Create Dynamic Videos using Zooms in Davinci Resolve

Hey everybody, Jeremy here from VideoTest Studio and today I'm going to share with you how to make your talking ahead video more dynamic in DaVinci Resolve. So if you're ready, let's check it out. Alright, so the first way to make like a talking ahead point like this one more dynamic is to use push-in zoom.
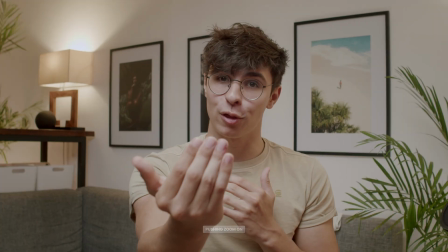You're basically switching from that original angle to something that's a bit more push-in and basically switching between those two will help you make the video a bit more dynamic and feel like there is two camera and that can just help you emphasize some point in your video. all right so to do
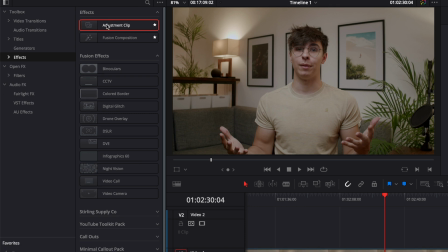that you can go over to effect effect and then here adjustment clip you can just drag it right above your clip then extend that adjustment clip to
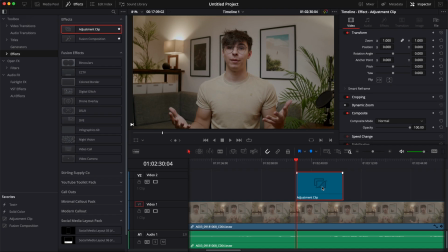the area that you want to cover on your clip and then here in the inspector you can just go to zoom and adjust the zoom you
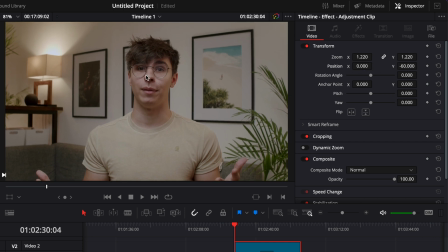can also adjust the position which i will recommend to just keep the eyes aligned on the same line to do that it's very simple you're going to
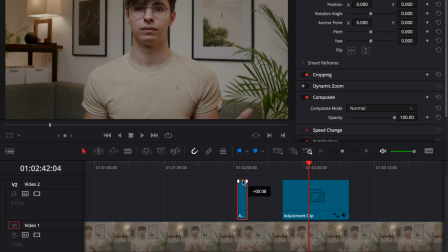just bring a new adjustment clip in your timeline we're going to drag it on top on track number three and then we're just going to extend
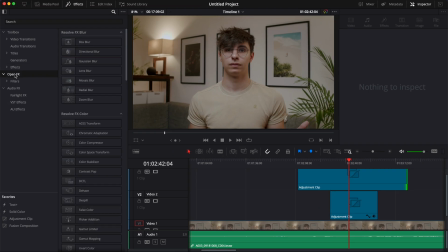it to the entire part where we want the guideline to appear then we're just going to go over to open effects search for grid and
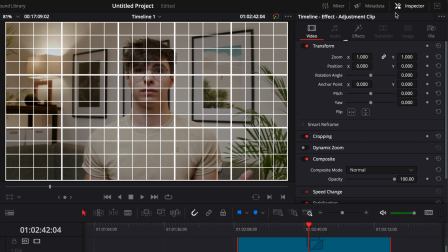we're just going to drag that grid onto that adjustment clip now we can go over to effect and then we're just going to reduce the row cell to
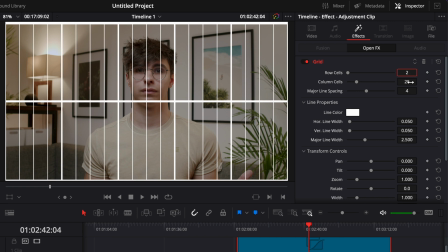two and here we're going to adjust the column sound to zero now we can go over to our
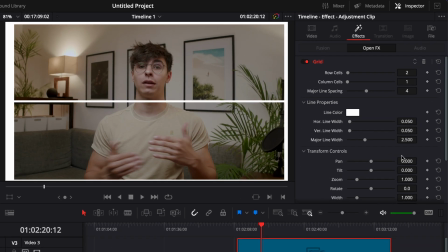first clip not the second one and then go here to the tilt and just align that to the eyes.
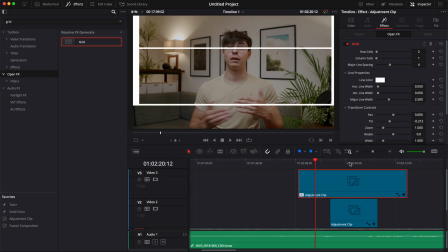So here we're just covering up the eyes with that line and now when we're going over to our second adjustment clip we've now made our zoom
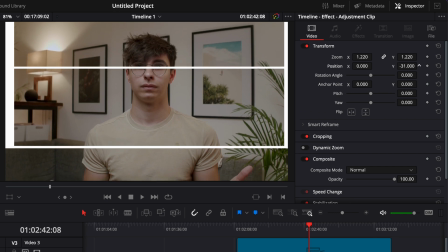and we can just adjust here the position to make sure that the eyes are lining up with that line and then you can either delete or disable
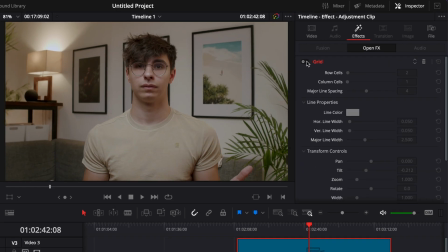your guideline. So here I'm just gonna disable my grid and here we go. The second technique is to use a quick do. So the first one with the pushing we're straight up going from one angle to another. With the quick zoom you can see the change happening from the two angles.
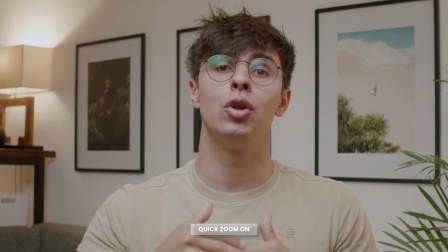So we're going from the first angle and then we're keyframing to the second angle. This in my opinion shouldn't be used too much.
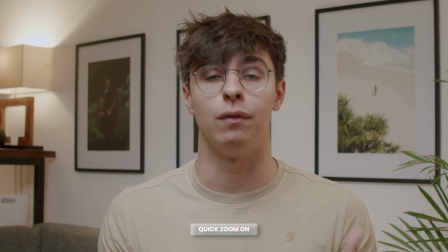It's just there to emphasize a point when there is something important that you want to highlight in the video. Once again you can do this by bringing an adjustment clip here in your timeline.
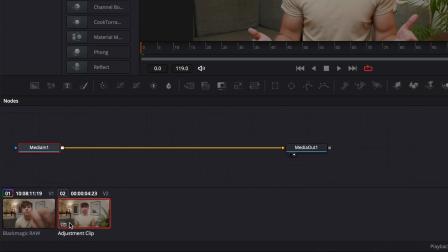Then you can go over to Fusion. In Fusion just make sure that you're on the adjustment clip here and not on the original clip. That's just very important then here i'm going to select my media in it shifts space on my keyboard search for transform bring that in i'm going to
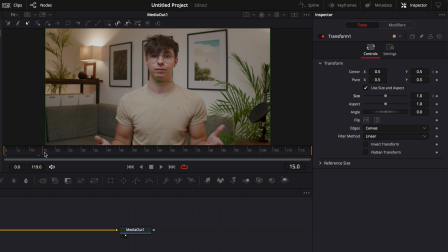drop a keyframe on the position and the size and then i'm going to go at frame 24. here make sure that my transform is selected it
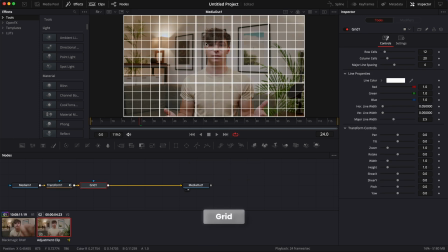shifts space on my keyboard and bring a grid again to make sure that it will be properly aligned with my eyes so here roll cell we're going to
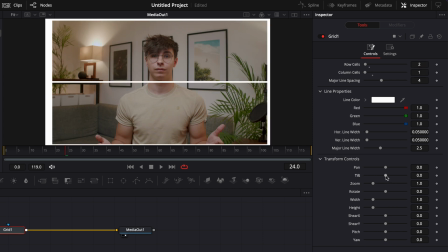do two and column cell we can go down to zero then i can just bring the tilt up to my eyes and now going back
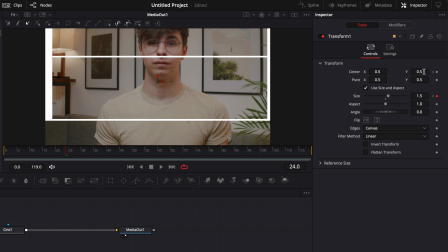to the transform we're just gonna zoom into the video and adjust the position to lining up with the eyes also always make sure to have
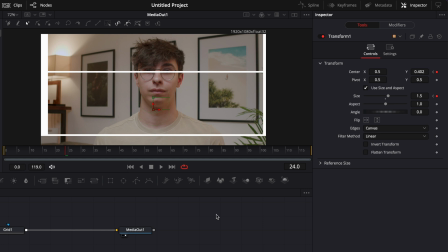a tiny bit of headroom when you do your zoom so your head isn't crop then i'm just gonna delete my grid and we're gonna smooth out that zoom
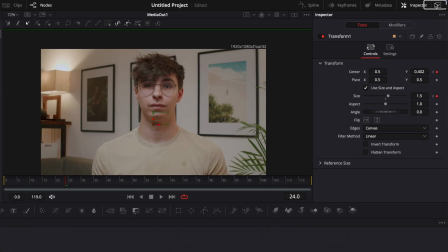so here i'm just gonna close my clip and close my inspector just to have some space and here open the spline
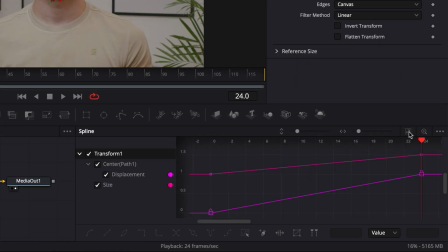select my transform zoom to fit select all the keyframe point that we just dropped, hit S on our keyboard, then hit T to bring the ease in and ease out, and bring the ease in up to 85.
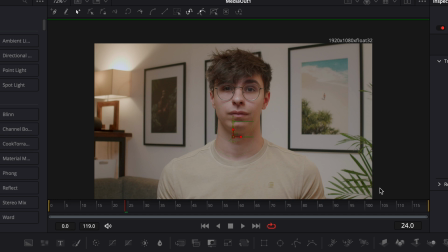If you want to zoom out at the end of your adjustment clip, just repeat the same process but reversed. And that's how you can create a quick zoom. And the third technique is to use a continuous zoom in or continuous zoom out.
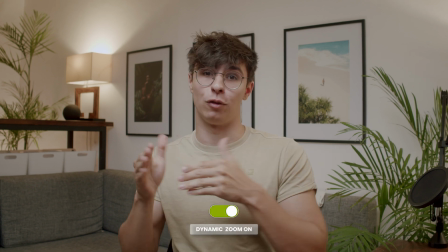Those can be used in a different way when, for example, we're going into a tangent just to emphasize that it's a different point from the main video.